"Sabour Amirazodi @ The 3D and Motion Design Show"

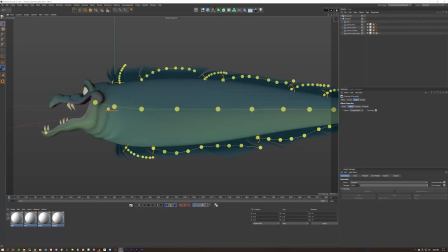[40:58]
In this case, what I did was I added a handful of components for the spine, because you can choose how complicated you want the spine to be. And then you can also do fins, dorsal fins, and you can also add tail fins.
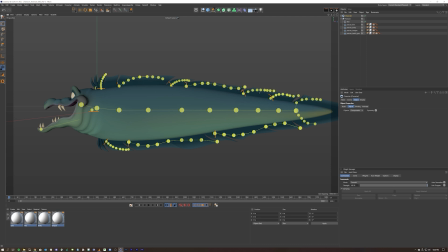[41:16]
So in my case, I added a dorsal fin for every one of these flaps, every one of these like sections of this fin. And then once that was all animated, or once that was all rigged up, then we just go ahead and click on our bind,
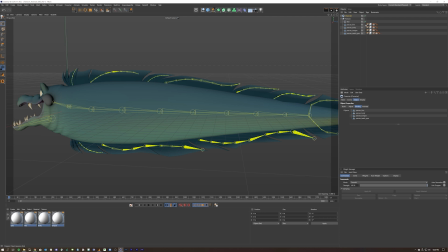[41:32]
and then we can see how everything is painted all nicely. It actually did a pretty good job automatically doing the weight painting itself. And then at that point,
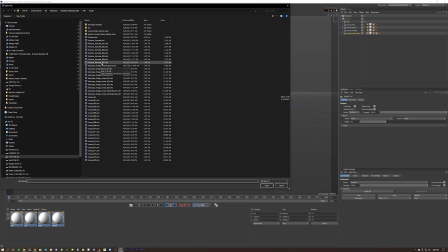[41:45]
we can load up an animation, and we can see it's probably going to, let's see if we can load it up.
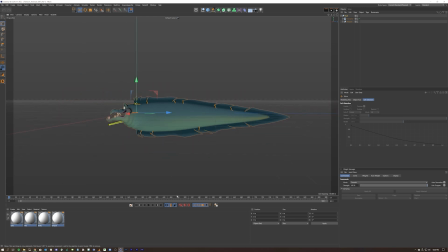[41:53]
Here we go. So now we can do a swim cycle. And there we go. We have a swim cycle of our Flotsam and Jetsam swimming around. And it's kind of nice. His tail flaps. It's all nicely animated.
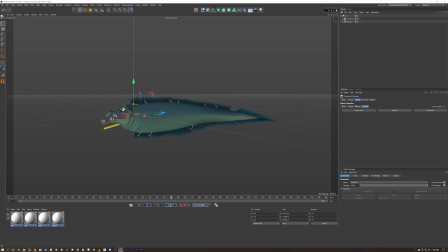[42:09]
We can even modify some animation parameters under our main controller. We can say the nose wiggle, the tail wiggle, and these are all built in. So now I can make the tail really wiggle. And then we can also change the speed, so he's swimming faster.
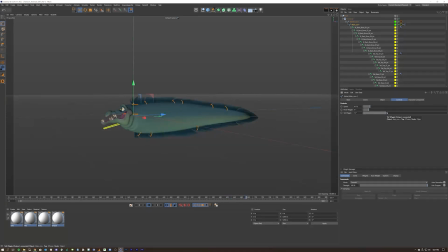[42:28]
But in my case, I wanted him to just kind of coast slowly, because he's kind of a little bit more sinister, if you will. And then I, again, just for the jaw, added that little animation of using signal to animate his jaw kind of opening up
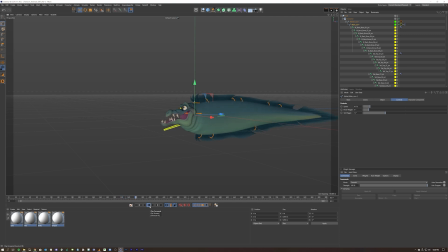[42:48]
back and forth. And then at that point, we just do the same type of thing. Take that entire rig and we throw that into a spline, a follow spline, and now we can have him swimming around Ursula the entire time.
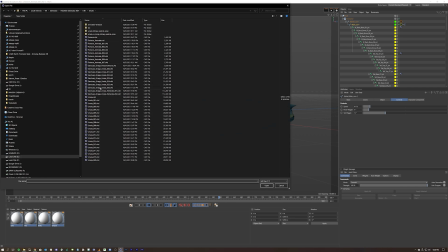[43:05]
So we can see kind of what that looks like. So here we are.
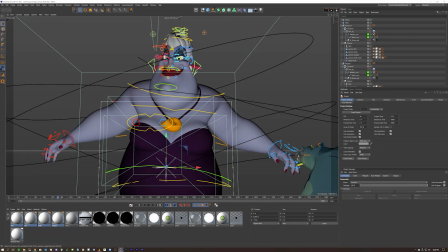[43:07]
We have our Ursula, and we rigged up Ursula the same method that we rigged up Oogie Boogie and our mare with the character rig.
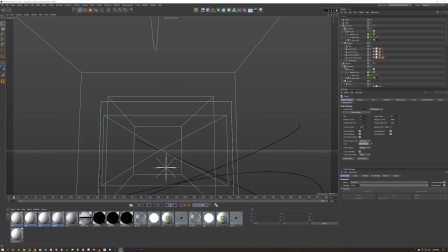[43:16]
And so now we can animate our Flotsam and Jetsam kind of going around our helix.
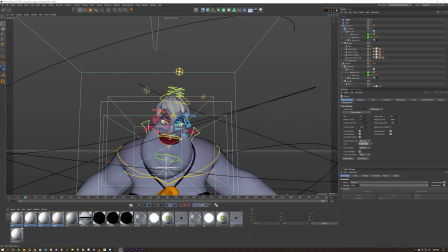[43:22]
I just added a helix object, 2 helix objects. So then I have Flotsam and Jetsam kind of swimming around Ursula.
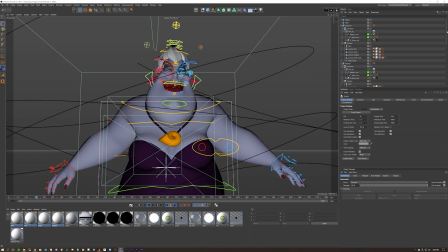[43:29]
And then I animated Ursula coming up into the scene. And then I have her blinking every once in a while.
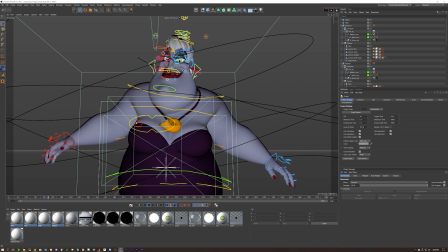[43:37]
And I have her eyes constantly looking at our front object, because we actually have a controller here, which is our controller of where the eyes are looking.
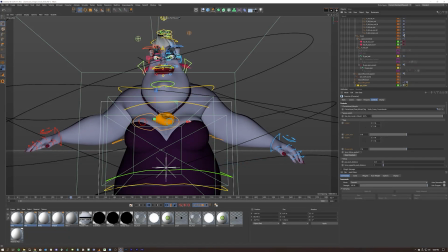[43:51]
So I also animated that to always kind of be looking at the front of screen, so it almost looks like Ursula is looking down at us at all times. And you can kind of see what the entire scene looks like at the end of it. Right here, you can see Ursula kind of pops in.
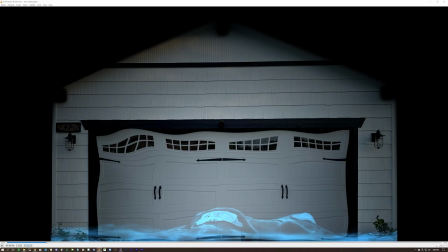[44:06]
There we go. So this is our Ursula scene.
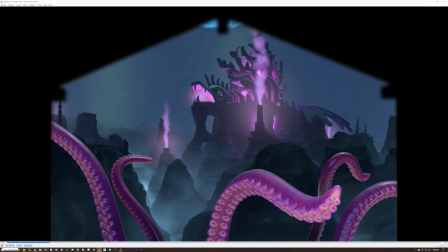[44:13]
When she comes in, we first animate some tentacles. But then here we are.
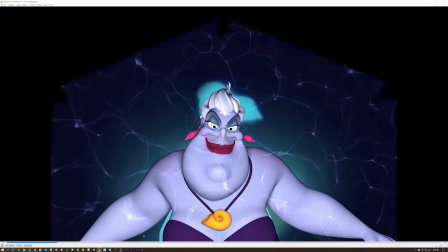[44:17]
We have Ursula. She comes in to our scene.
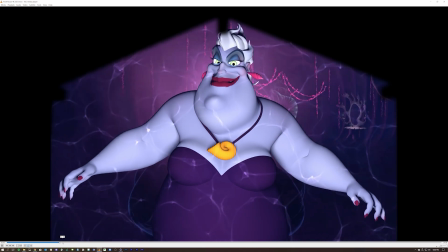[44:20]
She's looking down at our crowd and taking up our entire field of view. And then you have Flotsam and Jetsam swimming around.
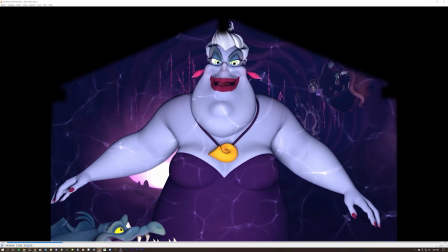[44:28]
Super, super fun. Yeah.
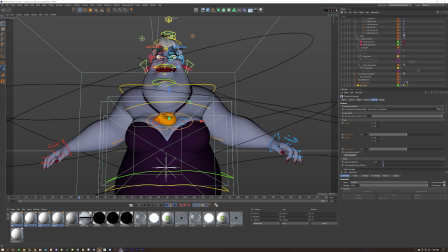[44:32]
So then our next, okay, I guess we can kind of dive in.
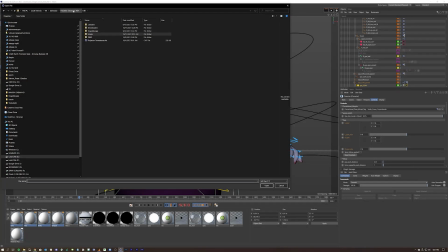[44:38]
This is one of my favorite ones that we worked on, is Ghostbusters. So I really wanted to do a Stay Puft Marshmallow Man.
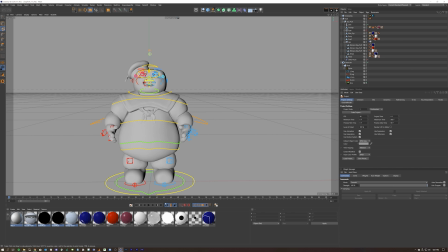[44:51]
And so kind of same thing.